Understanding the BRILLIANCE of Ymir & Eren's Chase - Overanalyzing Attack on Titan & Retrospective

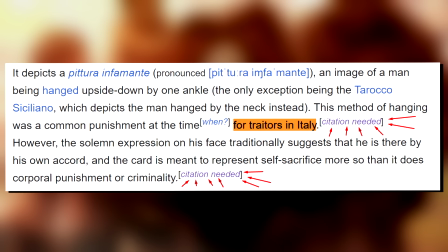[20:40]
Supposedly, this was a punishment for traitors in Italy at some point, but take that with a grain of salt,
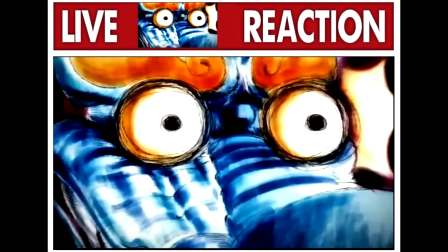[20:45]
as despite there being certain accounts that I think are a little too spicy for YouTube of such punishments,
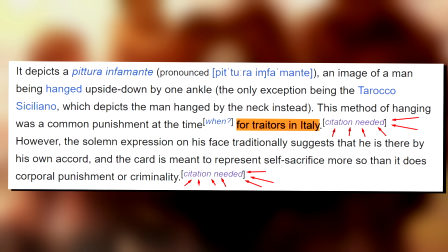[20:51]
it doesn't really seem that concrete. Even our lord and savior Wikipedia says as citation needed.
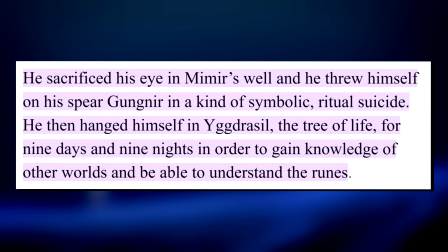[20:58]
In Norse mythology, however, there are stories of Odin hanging himself from Yggdrasil for 9 days and 9 nights to gain knowledge of the other realms,
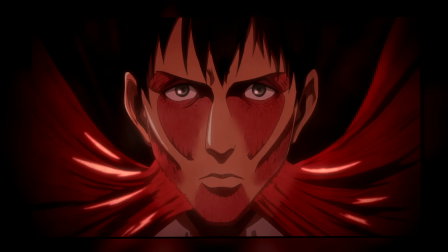[21:05]
which I suppose you could link to him being the brains of their group. A very passive and inactive brains, but brains nonetheless.
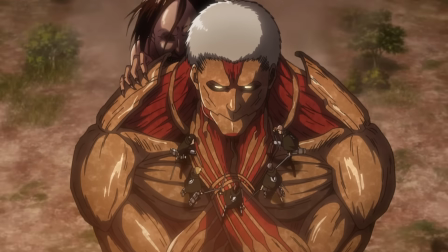[21:13]
Goofy references aside, though, we see their entire squad chilling on Reiner's shoulders and quickly displaying all of their personalities in just a few short words,
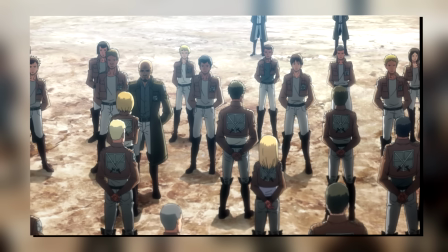[21:20]
pretty clearly working as a reminder of where all of this began. Mikasa keeps repeating to just give up Eren.
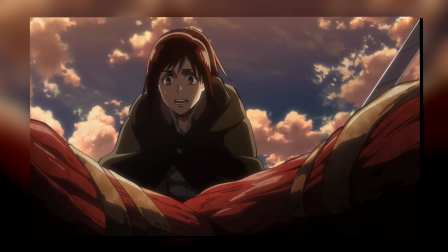[21:27]
Sasha says that all of this must just be a misunderstanding, while Connie says that they all promised to go out for drinks together.
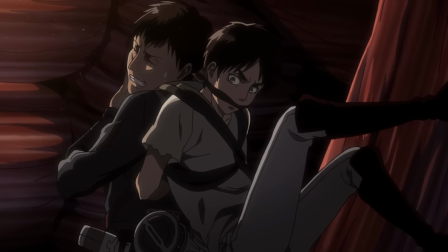[21:34]
All of this is still a matter of why. But just as that pressure keeps mounting with each and every one wanting to get their word in,
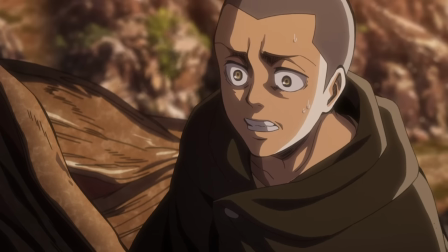[21:42]
there is a sudden twist in the music, it now turning into this deep hum.
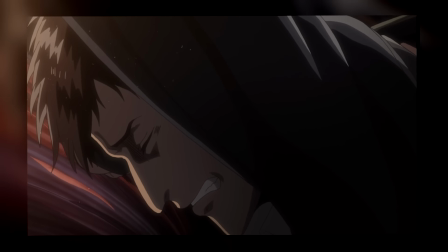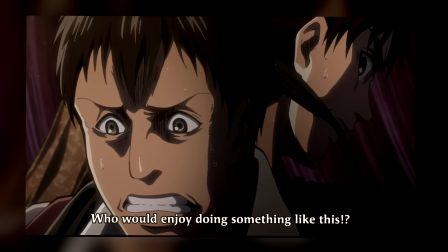[21:51]
It is here where Berthold cracks, with him just blurting out who would ever choose to kill other people, who would enjoy doing something like this.
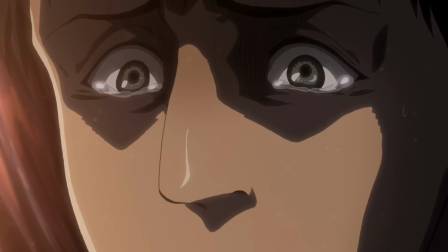[22:00]
Finally, we get a true glimpse at them, not fragments of memories as we did with Reiner,
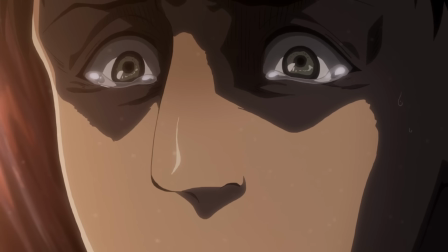[22:06]
not implied feelings as we saw with Annie, but an unmistakable we did not want any of this.
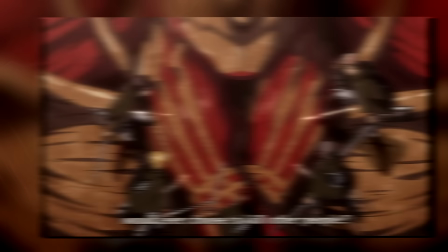[22:13]
At this point, Peep is almost trying to atone for what he's done, repeatedly just screaming, why would anyone ever want to do this?
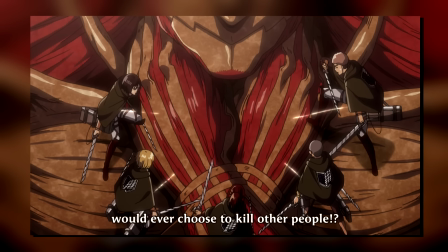[22:21]
I can't even blame you for despising us to the point of wanting to kill us.
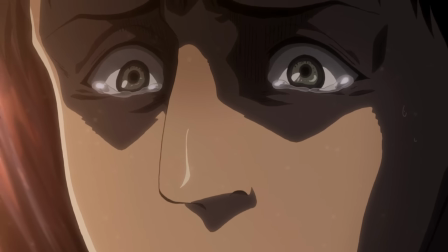[22:24]
But in classic Attack on Titan fashion, while this is a huge reveal that, yes, they did not want any of this,
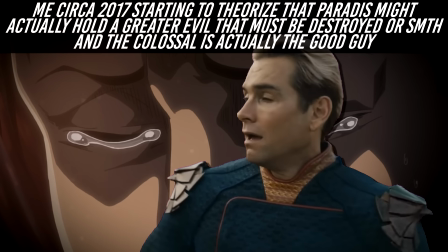[22:31]
it more so brings up about 30 new questions and, more importantly, circles right back to that perplexing why.
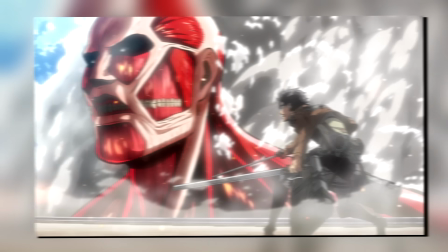[22:38]
Why did they attack the wall in the first place? Why did they do it again? Why did they capture Eren?
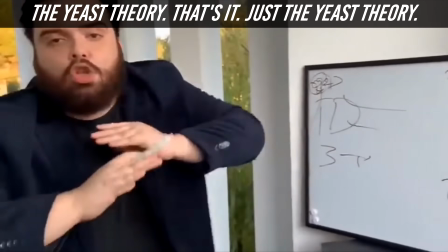[22:43]
I think it's this sort of branching mystery that is at the heart of why Attack on Titan was always so incredibly fascinating.
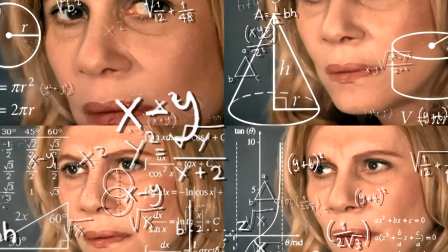[22:50]
Instead of solving any single mystery, the solution actually opens up more doors.
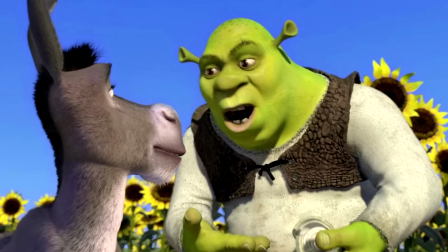[22:56]
A certain ogre would describe it as almost an onion.
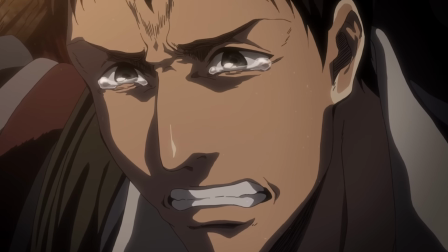[22:59]
And so Berto's breakdown here, yes, it does tell us that they are supposedly victims themselves, but then again, why?
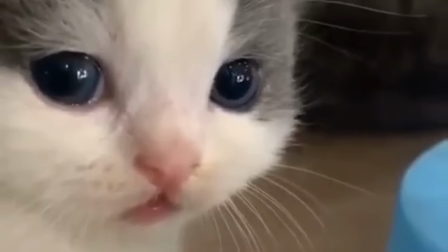[23:07]
We now know who attacked the wall in episode 1, but again, why? We have answers, but the answers mean nothing.
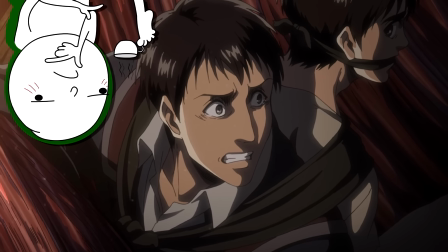[23:14]
But if you allow me to overanalyze a little bit, obviously Eren being here the entire time is, well, that's the point, they captured him.
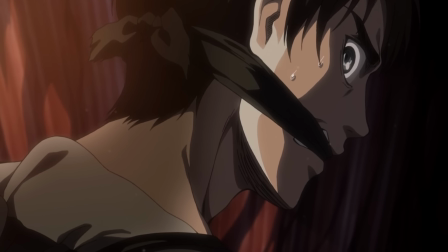[23:22]
But the way the scene is framed, with Eren constantly looking over Berthold's, has a weirdly spooky air to it now that we know how the story shapes out.
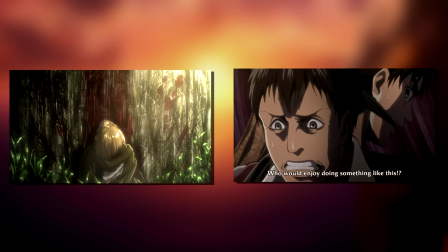[23:30]
I think there is a whole different conversation to be had around Eren, and how he's slowly beginning to piece together everything that has happened,
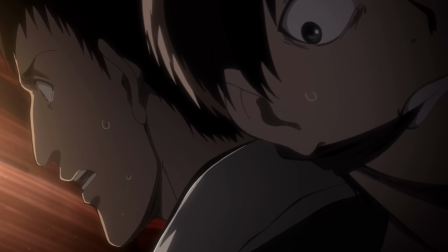[23:36]
and perhaps too realizing that he and Burrito are not at all that different. At the end of the day, both of them just want to be free, right?
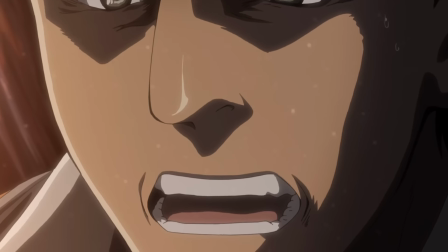[23:44]
But it's not over just yet, because Berthold then cries out saying that the time they spent amongst the soldiers gave them peace of mind,
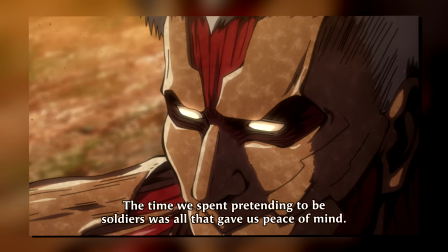[23:51]
with us briefly cutting to Reiner's armor, the mask he wears and the one we've already seen slip.
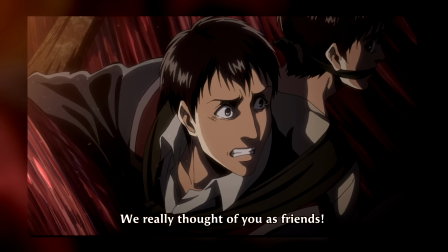[23:57]
But he then says, it was not a lie, we genuinely thought of you as friends, I have no right to beg for forgiveness,
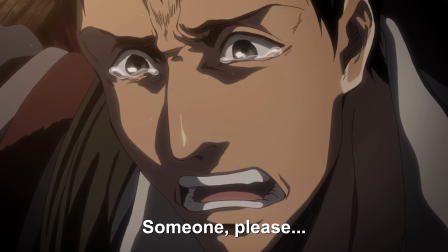[24:04]
and then dropping the bombshell of, but please, please someone find us.
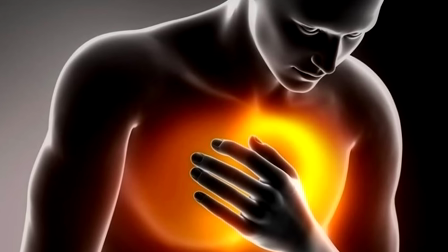[24:09]
And Hoboy is that one heavy line,
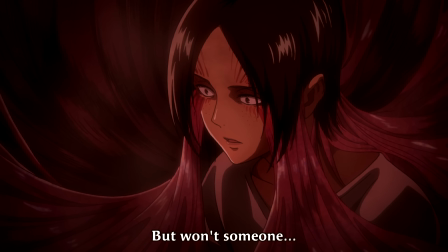[24:13]
made even heavier as we snap between him and Emhyr, both of whom are going through what is largely the same exact struggle.
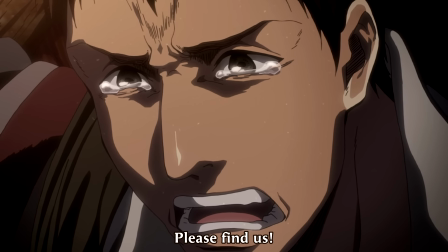[24:21]
As for what he means by this, I think the simple interpretation is that this is his way of asking for mercy, for help, and even perhaps some degree of understanding.
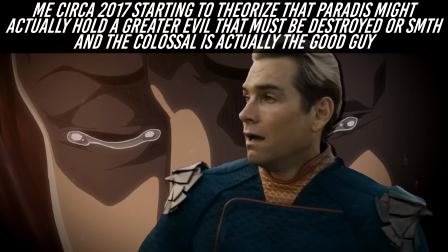[24:30]
He tells them, I am lost, we are lost, we don't know what we're doing, we don't want to do any of this, but we have to. you.
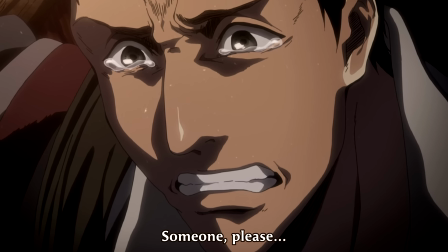[24:37]
So please, find us and save us." Is it contradictory? Yes.
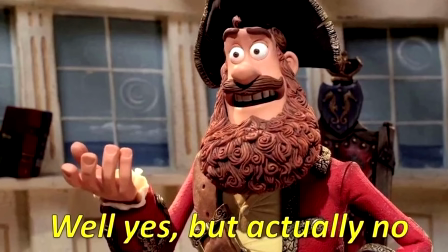[24:42]
Does it make a lot of sense? No. But that is reality, it's not rational, and it's not black and white.